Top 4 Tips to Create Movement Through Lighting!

Creating movement through lighting. That's what we're going to learn today.
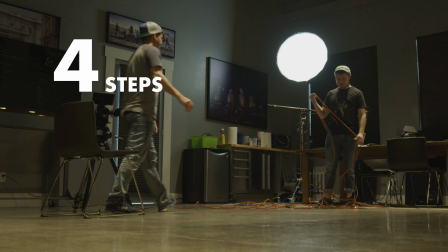[0:05]
So we're going to talk about the 4 big steps or 4 big things to look for as you are creating movement through lighting.
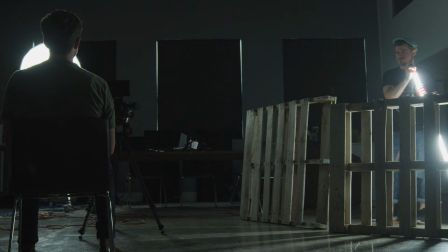[0:12]
So we're going to actually show you guys an example in our office to make it look like the person in the film is moving with the car.
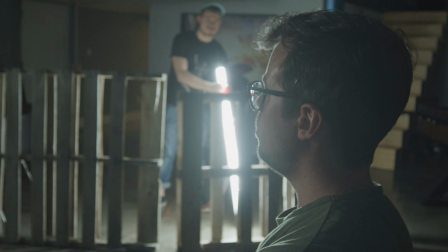[0:20]
Normally we wouldn't do this in our office as far as showing someone riding a car, but I want to make it as clear as possible.
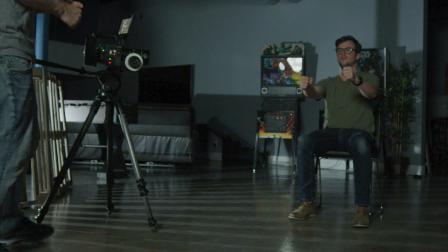[0:27]
So right now, Zane is sitting in a car. I'm going to show you guys how to sell the illusion that Zane is moving.
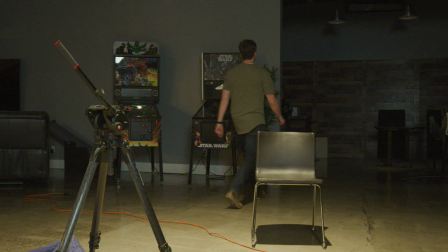[0:35]
Now obviously the background location is not going to sell, but as far as the camera movements and the lighting, it's going to sell.
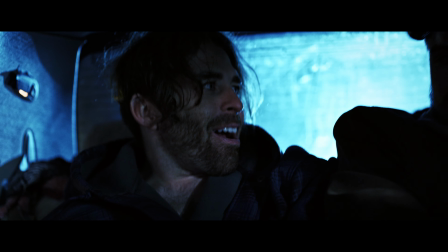[0:41]
Now you're going to see a big video we just shot. It was actually Zane's project that he directed.
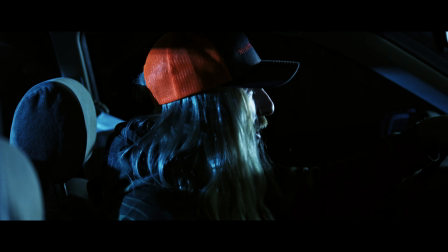[0:46]
We had a parked car that never moved as far as when we were filming all the interior stuff.
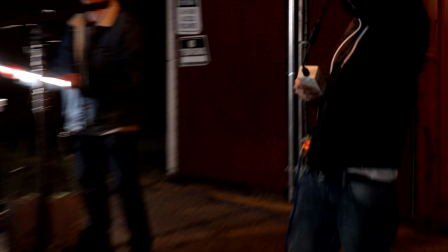[0:52]
But we sold the illusion as if the car was driving. So you're seeing all those clips right now.
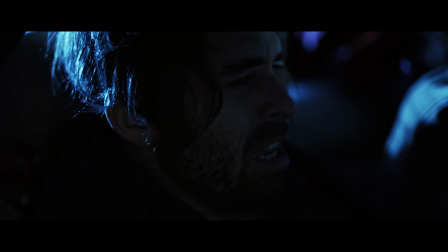[0:56]
The car was never moving for any of these shots, but through these 4 steps, we were able to sell that illusion. Step number 1 is you need a light source, whether that's the sun,
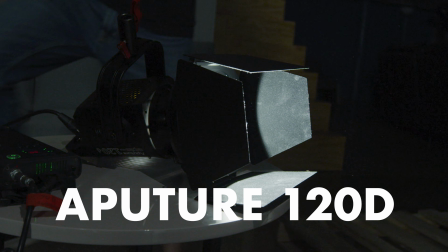[1:09]
whether that's a flashlight, or in our case, an aperture 120D or a quasar light bulb.
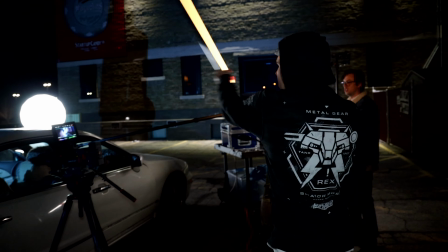[1:14]
You need a source of lighting. On Zane's horror film that we just shot, we had someone in the back of the car moving a light and someone on the side of the car moving a light.
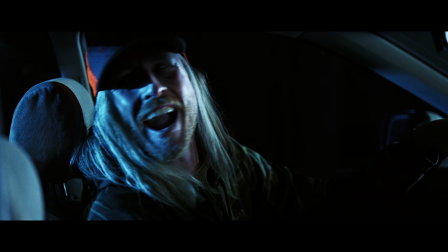[1:23]
And they were actually moving 2 different color temperature lights. So one had a blue light, one had an orange light, just to make it look like it was different street lights. Oh, I'm so dizzy. Step number 2 is you need a solid foreground.
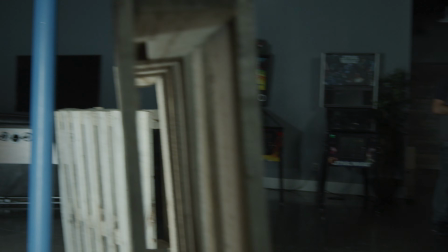[1:36]
So what I mean by that is you need a physical object that will help create shadows.
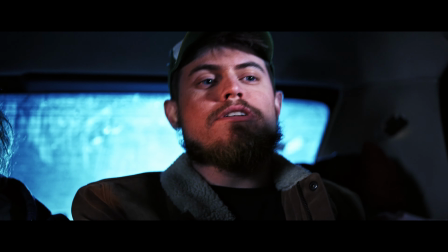[1:42]
In this example right now, we actually were just using the car as a foreground to help create the shadows.
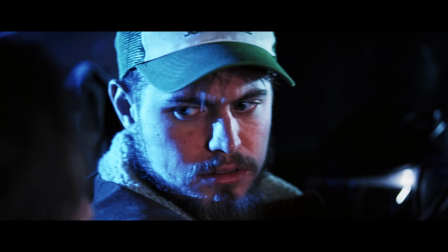[1:47]
We weren't using the wood palettes, we weren't using anything else but the car itself, and that created really distinct lines.
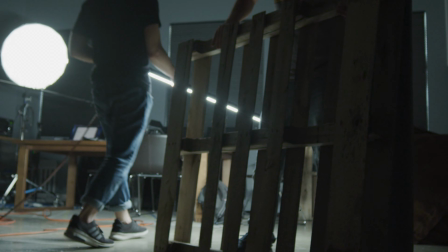[1:53]
In our case, in our office, we are using wood palettes. Shadows are crucial for helping create movement.
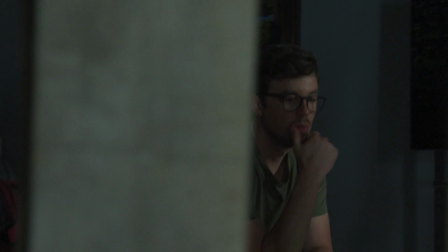[1:59]
It can definitely sell the illusion that you are moving, whether it's a train, a car, whatever it may be.
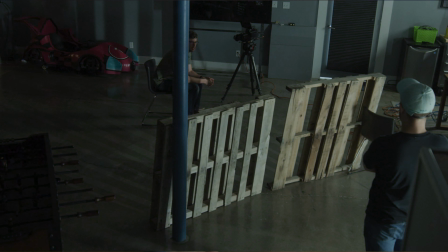[2:04]
By having the shadows move to help motivate what's happening is going to help sell to the audience that something is actually happening as far as movement.
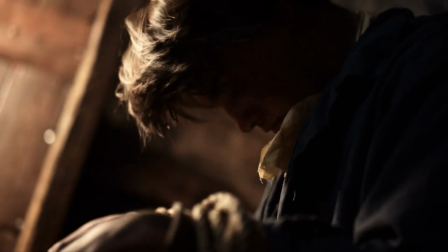[2:12]
When I was going to college, I was filming a project and we were in a train and the train never moved once.
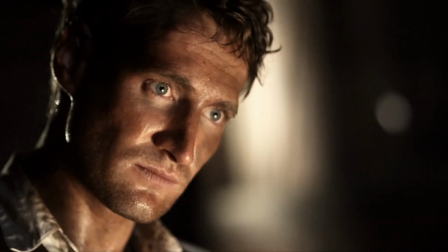[2:19]
But we wanted to sell the illusion that the train was moving, so what we did is we had someone stand outside the train and they had a light and they were moving the light back and forth
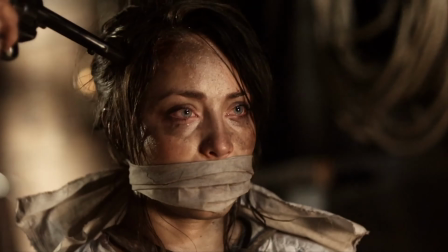[2:29]
outside the train through the holes, and that helped sell the illusion as if the train was moving when the train was never moving.
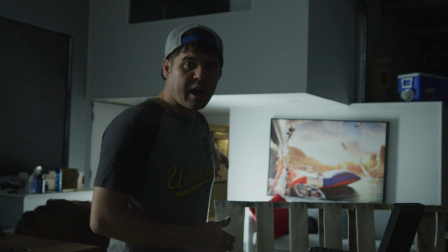[2:36]
The further away Jeff walks, the more harsher the shadows become.
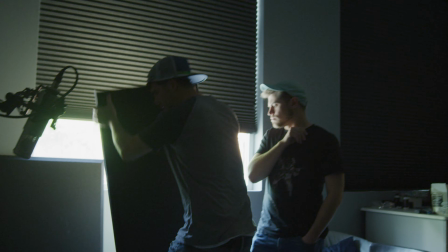[2:41]
Now, if you're struggling with this, just think of it with the sun. The sun is so far away from us.
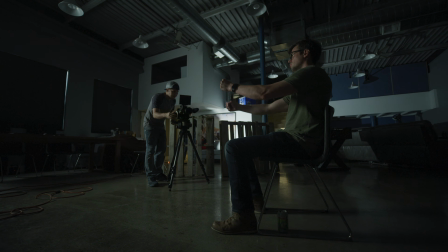[2:46]
Because the sun is so far away from us, any shadow, high noon, in the middle of the day, the shadows are super defined, very clear.
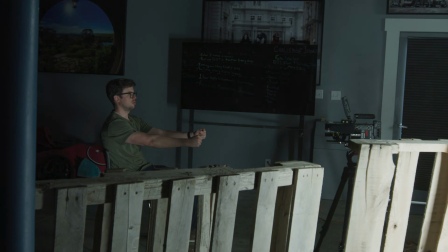[2:53]
If the sun was really close to us, the shadows would be a lot more dispersed and not so much clearly defined.
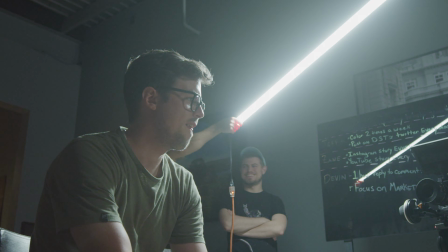[2:58]
So in this example, we were using a quasar light bulb. Now this is known as a soft light as far as it's not very directional.
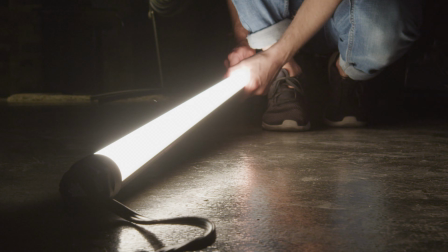[3:05]
It has a very soft spread.
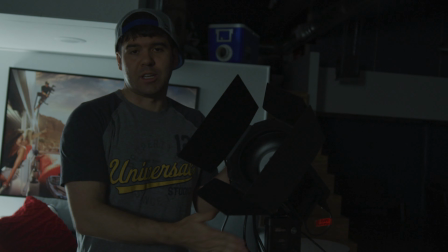[3:07]
We're gonna turn that light off and we're gonna use an aperture 120D, which is a much more directional light and has much more defined shadows.
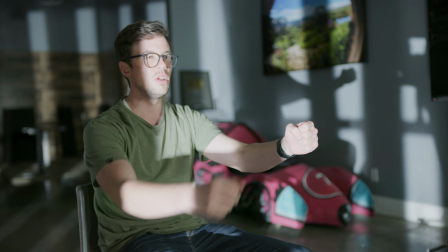[3:14]
Now, one of the great things about this light is you can change the intensity of the brightness all the way from 10 to 100.
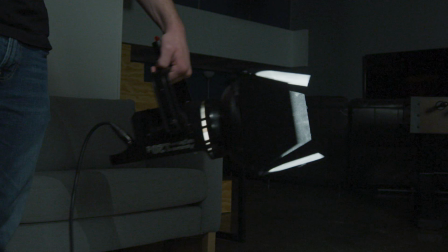[3:20]
So if you don't have money for big, expensive lights like we have here at the office, be creative.
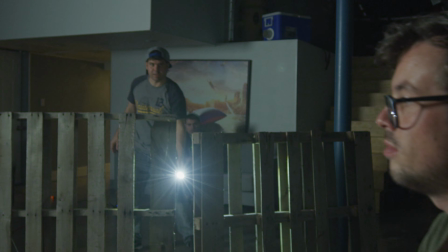[3:25]
I mean, if you want a directional, strong, harsh light, so there are a lot of different types of flashlights out there, and you can actually buy ones that will actually, you can focus the light to make it more of a spot,
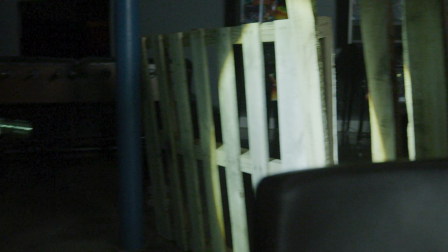[3:33]
or you can make it more soft and disperse it. So that'd be a great little tool in your arsenal to use for lighting. Step number 3 is have movement from your subject matter.
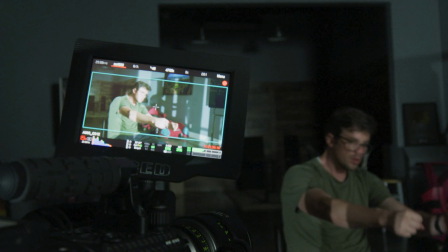[3:44]
We had Zane sitting down in a chair and slowly start moving. Now that helps sell the illusion.
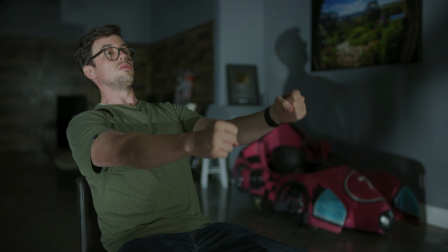[3:50]
So having the actor move, it makes people, the audience, think that the person is actually in something that is moving. In this case right here, we were using a car, so we could actually shake the car to help motivate and sell the illusion.
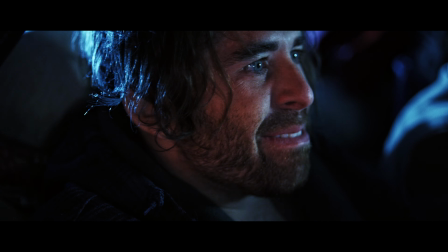[4:02]
So we didn't have to have the actor actually moving, because sometimes that doesn't look natural.
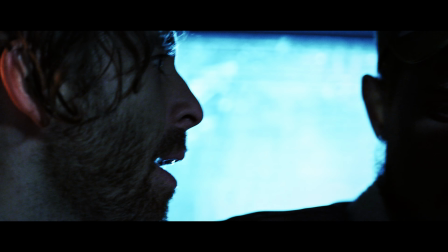[4:05]
In this case though, we were able to move the car, so naturally the actors are gonna move as if it's a more natural reaction to a car driving.
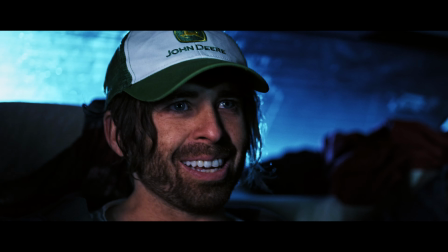[4:13]
But that helps sell the illusion that the car is moving, when in reality, it is not. And the 4th big step to help sell the illusion that the person is in something that's moving is by shaking the camera.
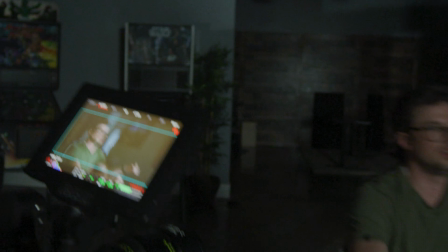[4:26]
This is huge for that process.
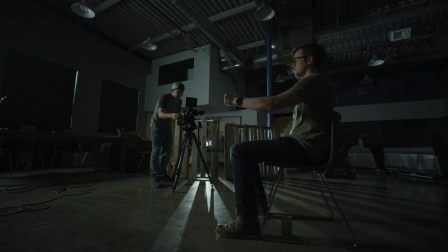[4:29]
We prefer to do everything in camera when we can, but occasionally, like right now, like we didn't have the option to have someone run the camera.
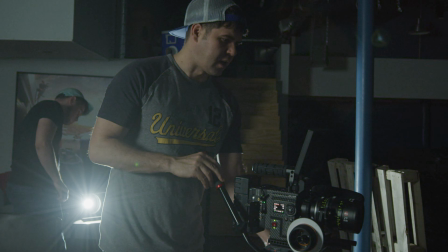[4:36]
In this example right now that you guys are seeing, this is the camera on tripod.
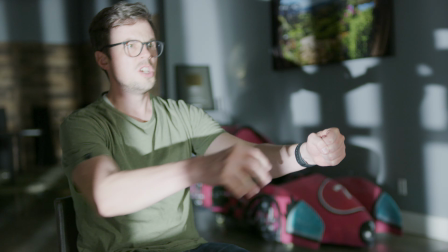[4:38]
Now we're gonna add a red giant plug-in, and that is helping sell the illusion as if the camera is moving. There you have it. That is how to create movement through lighting, through those 4 basic steps,
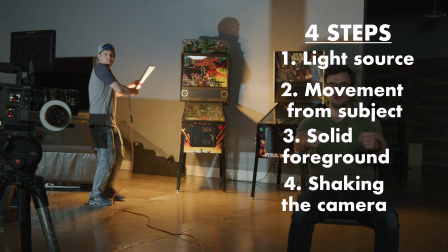[4:52]
but it's definitely something that will enhance your filmmaking and your storytelling and just raises the production to a whole nother level.
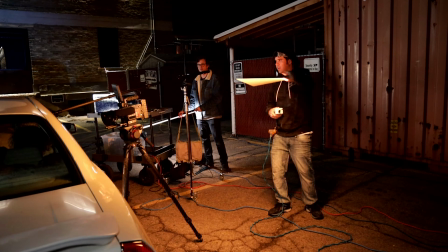[4:58]
And it's something that you can create on a very small budget. So definitely want to make it so it's relatable and can make a big difference for you guys. For the last 10 years, I received thousands of emails from all over the world on how to be successful on social media, how to get the best cinematic look. Well, guess what? We have developed a course that we're sharing all of our secrets on how to do that. Now, pre-sales just went live down below in the video description, and there's also an early bird special for those that get on board right away. We can't wait to share all this knowledge, all these experiences we've learned through the last 10 years, and we can't wait to help you become better filmmakers. Because you guys watch our videos, it's allowed us to live our dreams, and we want to help you live your dreams as well. Thank you so much for watching. Over and out.